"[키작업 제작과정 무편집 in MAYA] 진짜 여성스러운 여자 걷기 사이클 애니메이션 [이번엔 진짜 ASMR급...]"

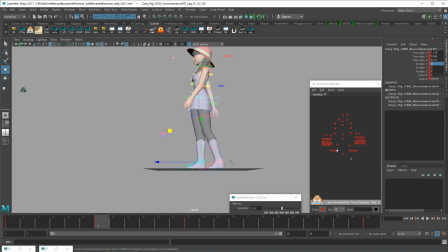[25:05]
이렇게 하고 0. 그럼 정확한 가운데 T 위치가 잡힙니다. 아까 어땠죠? 약간 밖으로 돌아서 들어오는데 발끝이 살짝 바깥을 보면서
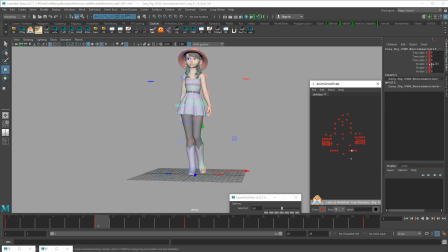하고 골반은 이것도 한번 해볼까요? 짠.
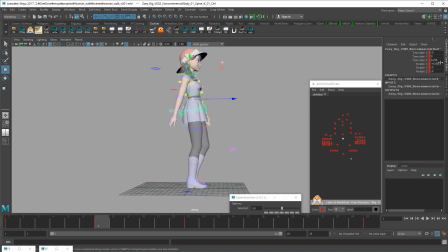[25:42]
거의 얘 빼고는 다 이제 0에 수렴하죠. 왜냐면 정확히 뒤집어 놨으니까 다른 컨트롤로 모든 걸전 그냥 초기화 시켜버리겠습니다. 심플하게 가면 돼요.
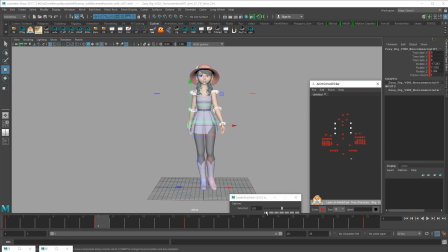[26:02]
팔도 그냥 일단은 가운데 땅. 나중에 디테일도 올리고요. TY는 아이고, TY는 살짝 올라가고요.
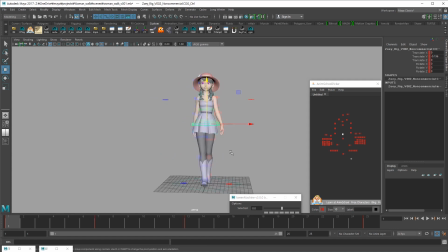머리도 가운데.
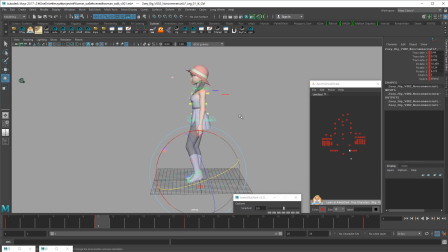여기서 저는 약간 팔꿈치를 살짝 저쪽으로 해줄게요.
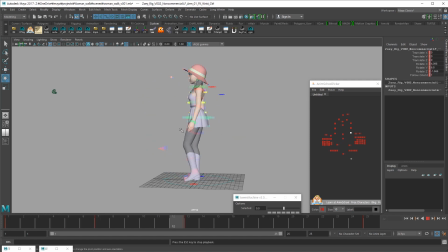[26:52]
이게 저기서 오고 있다는 느낌이 들게 오고 있죠? 그래서 팔을 좀더 드래깅한 포즈를 만들어주는 거예요. 반대쪽은 반대로 여전히 펴지고 살짝 이렇게 해서 그러니까 라인 오브 액션을 만들어주는 거예요.
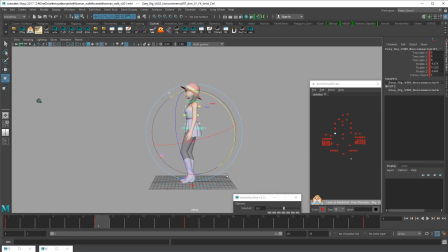[27:09]
아크를 포즈 단계에서부터 만들어주는 거죠. 지금 제가 보니까 약간 무게중심이 뒤로가 있는 것 같이 보이니까 좀더 패싱이 좀더 와서 가운데쯤 어디 걸리게 하겠습니다.
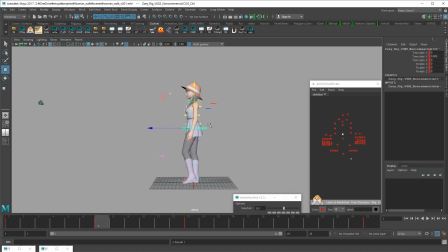이제 반대쪽 패싱을 만들게요.
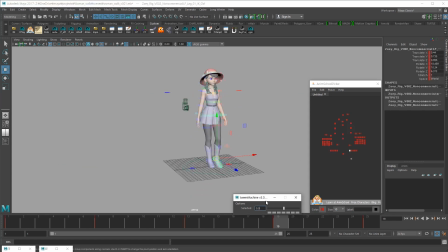[27:43]
복사해도 되고 복사 안 해도 되는데 복사하죠.
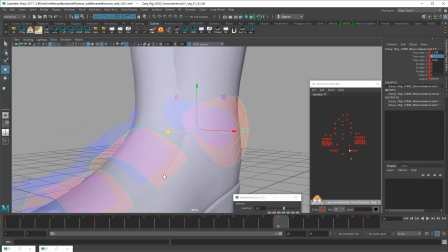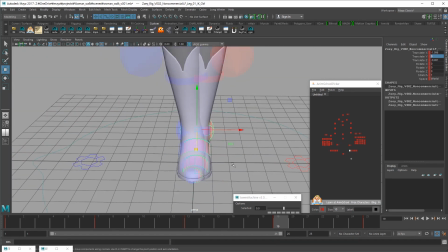완전히 일치시킬 필요는 없어요. 그냥 느낌만 맞아도 되니까 편하게 하세요. 우리가 공학도가 아니라 애니메 아티스트 아닙니까? 너무 막 칼같이 다 맞출 필요가 없습니다.
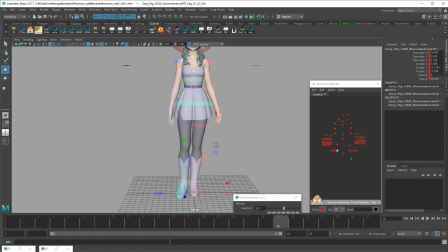[28:25]
그냥 작업을 빨리 하려고 이렇게 수치로 조정하는 거고. 돌아오는 팔 저쪽으로 드래깅 좀 해주고.
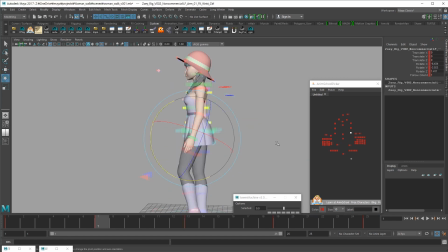[28:44]
이쪽은 덮여주고. 덮여주고. 그러면, 이제 팔이 흔드는 느낌이 들죠? 팔이 흔드는 느낌이 들죠? 머리는 중립.
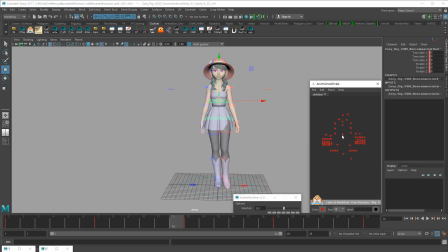[29:04]
그리고, 힙은, 뭐, 원래 중립이었고요.